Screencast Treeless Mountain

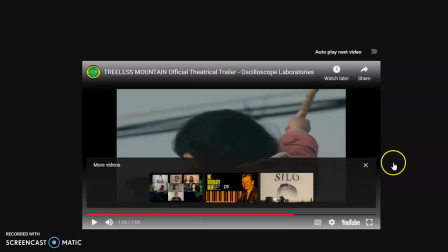2:05 Okay, and just to play a little bit, it's basically you're seeing like two children like actually living in the moment rather than it's acting. It looks like it's more surreal. How do I?
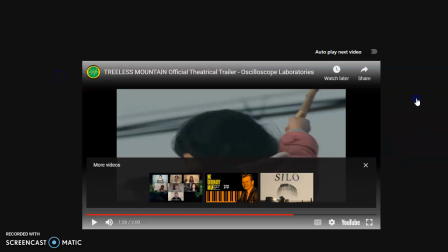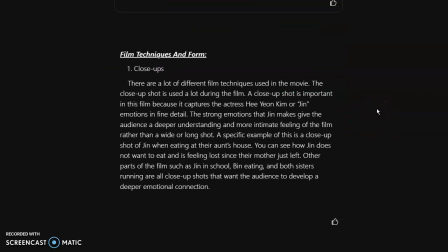2:26 Okay. Now the first technique you can see it was used a lot in the film is a close-up. Now close-up is basically like a shot that captures the person's emotion, like really close up, like to their face, and you can see it a lot in the trailer too.
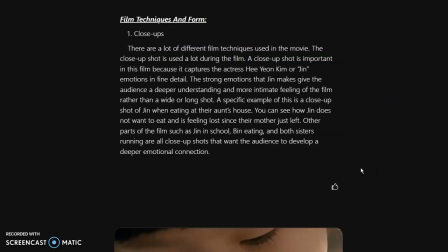2:44 So it's used a lot to capture the actor's emotion, and it's like in fine detail. And as an audience, we can relate to the actor more and have like a deep understanding of like what they're feeling, rather than you see the whole actor, you see the whole shot. You can really focus on like what they're feeling.
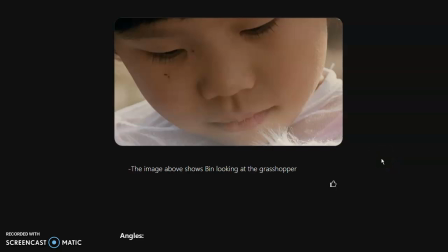3:06 And this shot right here is like, this is the entire screen. It's just her face looking at the grasshopper. And you can like tell that she's really interested. She doesn't know what the grasshopper is, and she's just exploring different things.
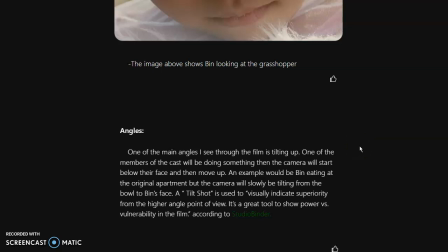3:21 Now, I love all the angles used in the film. The biggest angle I saw was like tilting up. And tilting up is when like you see the camera pans from one thing and it pans up vertically.
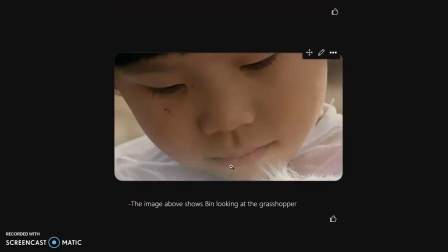3:36 And it happened in this photo too. So the camera was panned on the grasshopper, and then it moved up to show the Bin's face, so it could capture that emotion.
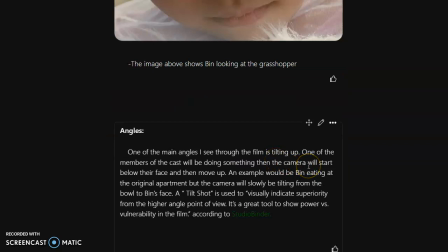3:50 And it shows vulnerability. And as you can see right here, a tilt shot is used to visually indicate superiority from the higher angle point of view.
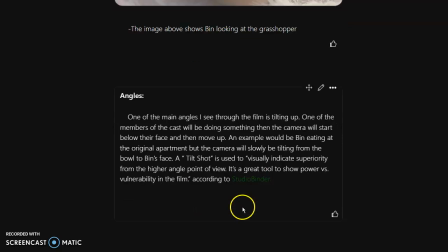4:00 It's a great tool to show power versus vulnerability in a film, and that's according to Studio Binder.
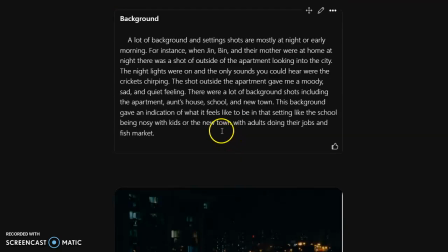4:07 Now another video technique I saw was the backgrounds they used. So after like a scene or whatever,
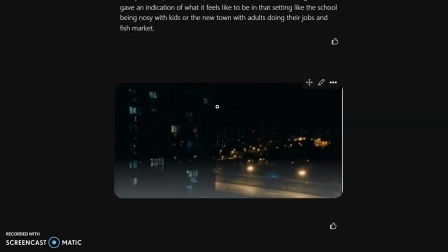4:17 the next shot will be the entire screen of just where they were or where they live. So in this example, this is the outside apartment of their mother's house. This is in the beginning of the film, and after they were done eating, it cut to this part where it just showed the outside and the crickets chirping.
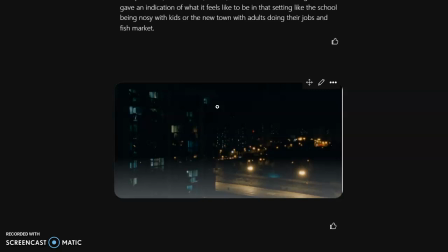4:36 And it shows like how quiet, how moody, and how sad like the night is, or how the town feels, because there's no one in the streets, there's no one outside, it's all dark, and the only thing that lights up are the apartment lights and the city lights, the lamps.
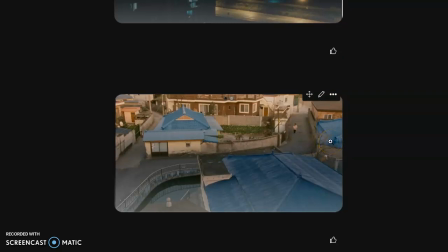4:52 And this is also a scene from their aunt's house to show like how empty it is and how like not socialized everyone is.
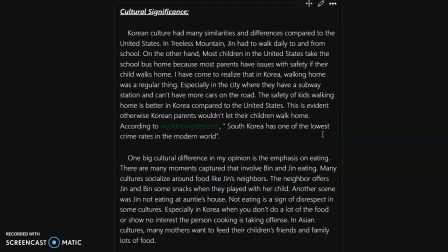5:00 So the cultural significance. Now, Korean and Asian cultures have a lot of similarities and differences, like the education and like how kids live. So in Korean culture, kids in the
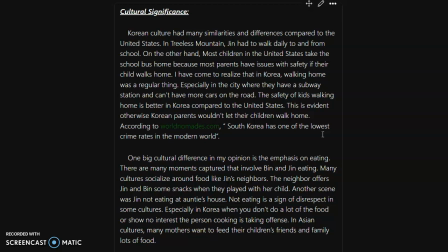5:16 city and the village and all the rural and urban areas mostly walk to school and come home and walk home. Now you don't really see that much in the United States because mostly people ride the bus.
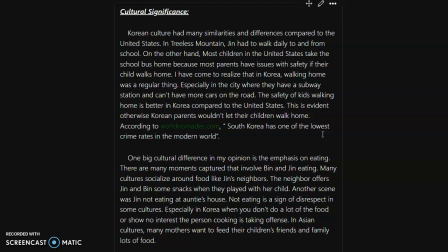5:30 They have cars, and not many people walk home. They walk home is like a 2 to 5 minute walk. But in Korea, you go on a subway, you walk streets, go past streets, and in the film, there's like a whole 5 minute clip of her just walking home.
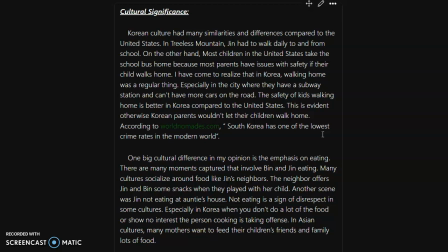5:51 Now another big cultural difference is the how can I say it? How food impacts everyone, or how it impacts how everyone interacts with each other. So when Jin and Bin went to a neighbor's house, the